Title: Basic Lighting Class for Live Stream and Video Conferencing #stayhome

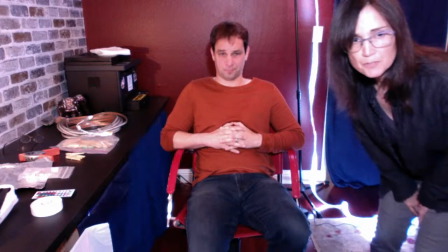[11:40]
So it adds an extra little bit of fill to the face and the body.
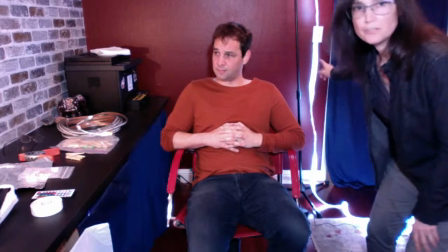[11:45]
So I'm going to turn this light out and I'm going to turn these back lights out and show you how that affects his face.
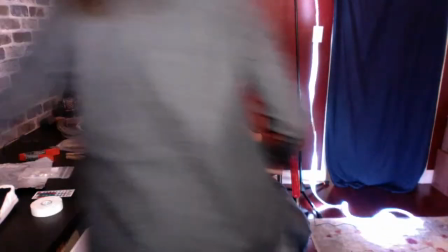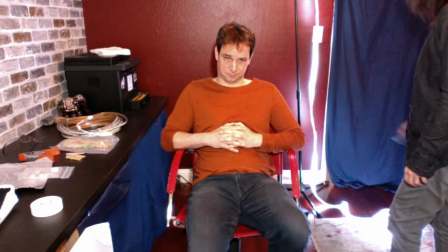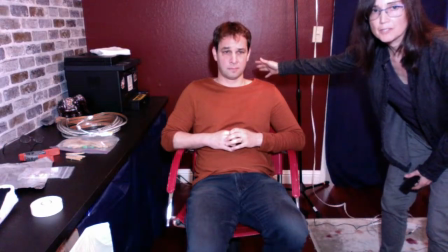[12:04]
okay so now we have a pretty dark shadow in the background here we still have our front light now I'm going to
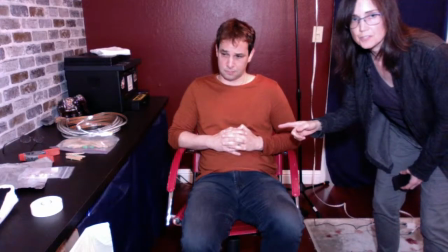[12:12]
turn off the front light and then I'm just going to turn on the side light so you can see what happens to his face okay
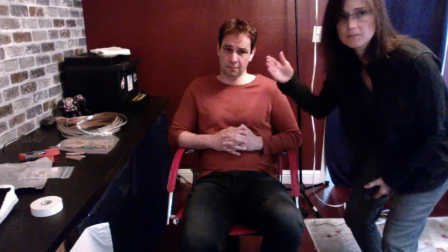[12:22]
so you can see here it's grainier and now we're getting a little bit of light coming from our window, which is over to the left.
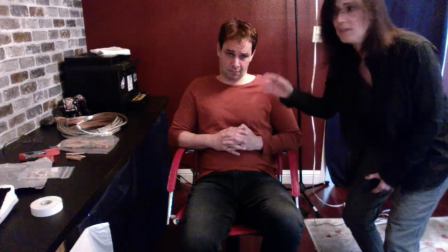[12:30]
This is giving him a little bit of side light from the window. I'm going to turn this light on, which is just a standard table light.
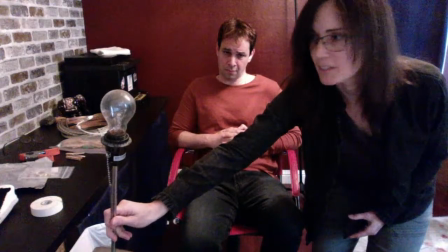[12:39]
It looks like this, and we actually don't have a lampshade for it.
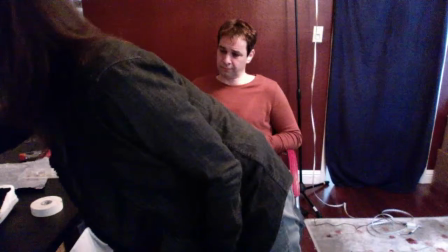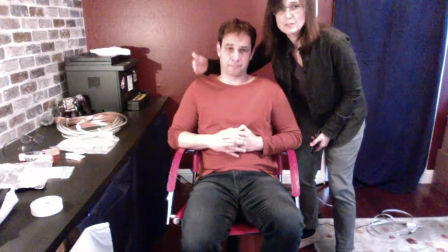[12:50]
okay and now you see how that adds some nice fill right in here now it's still feeling kind of grainy in the image so we want to bring the light level up a little bit more so I'm going to turn on the front light okay
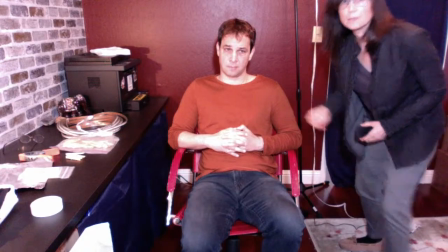[13:09]
now it's becoming a little less grainy I'm going to dim it down just a little bit because it looks a little washed out.
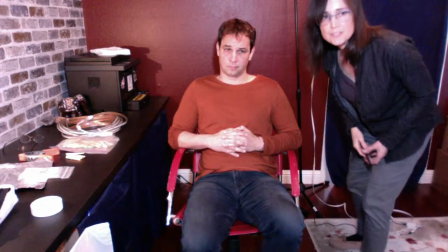[13:16]
We actually have a dimmer on this front light, and I'll show you which light this is. And let's turn that out.
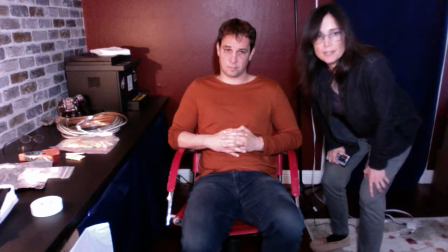[13:24]
So I'm turning out. We had an overhead light on as well, turning that light out.
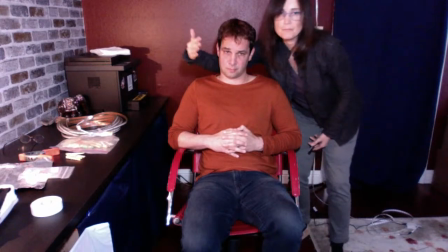[13:29]
So now you can see the side light and the front light are really kind of filling in this area of Scott's face and the front area of this face. Can you tilt up a little bit? Yeah, there we go.
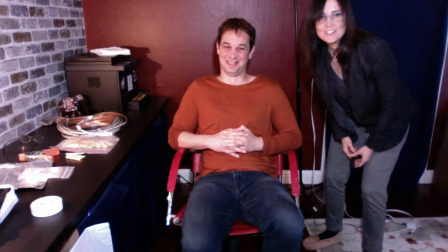[13:40]
Okay, so Thanks So what I'm going to do is show you about Backlight and the hair light and these are just kind of some nice little tricks that add a little Pizazz to your image
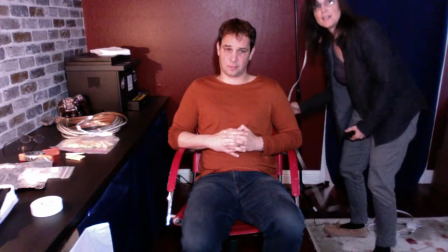[13:55]
So I have this LED strip light right here
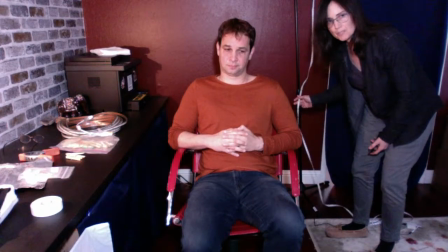[13:59]
And you don't actually have to use an LED strip light if you don't have one you can use a lamp.
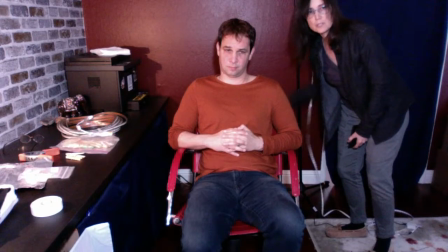[14:05]
So I'm going to show you two different ways to create some nice like rim backlight area or a hair light from the top and then from the bottom. So the first one is going to be from the top with the LED strip light.
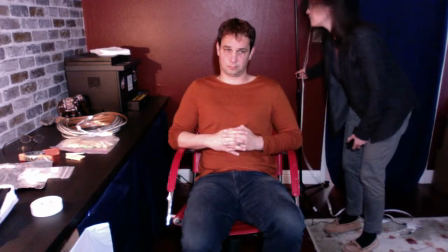[14:20]
This strip light is, let's see if I can lower this to show you,
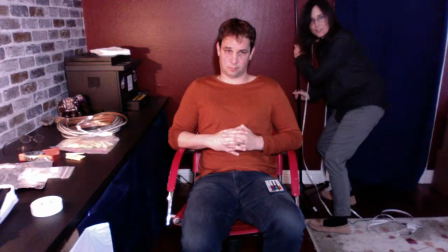[14:28]
I have this on a music stands so if there's any musicians here you can use music stands to hang your lights so this is actually a music stand microphone goes right here so you know I lift this up typically you don't want this stuff to be seen in your image but I'm showing
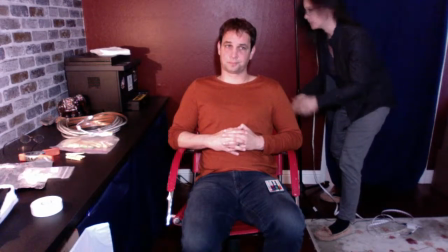[14:47]
I'm leaving it in the image so that all of you can see what I'm doing here now I'm going to turn this on
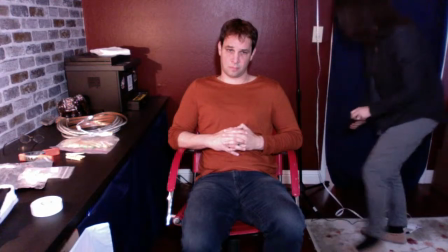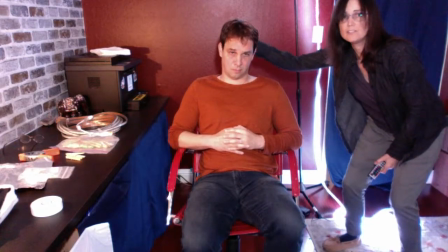[14:58]
Okay, and now you can see that it added a little bit of light just right along the edge of his hair here,
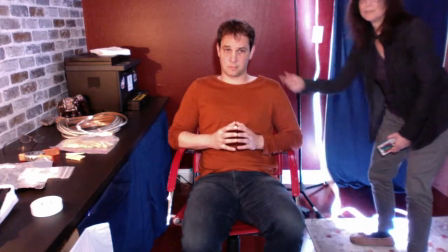[15:06]
along the edge here. Now, this is adding a little bit of light along the edge of his clothing here, but typically I would just, you know,
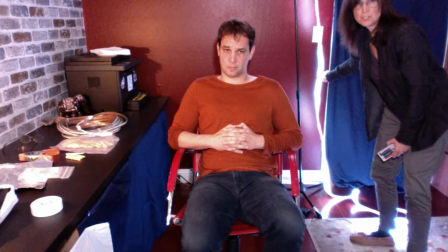[15:16]
take this out, or you could leave it, you know, it's up to you. It's a little bit distracting to leave in the image, so a lot of the time you don't want to leave this stuff in your image.
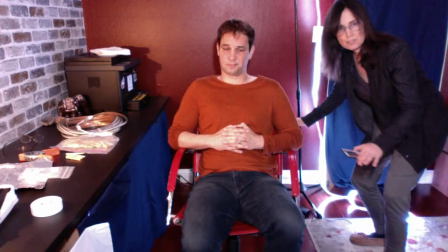[15:25]
But for the fact of showing you what we're doing, I'll just leave it in.
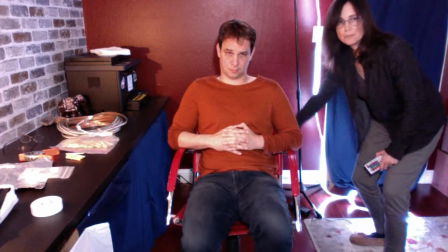[15:29]
Okay, now I'm going to show you how to do backlight from below using a regular lamp, and then for those of you who have LED lamps, I'll show you how to do that as well.
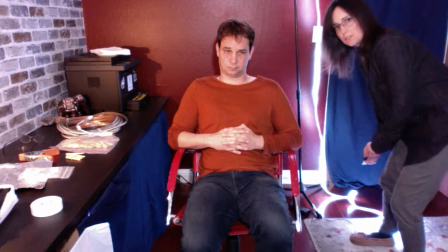[15:42]
Okay, so turning this off.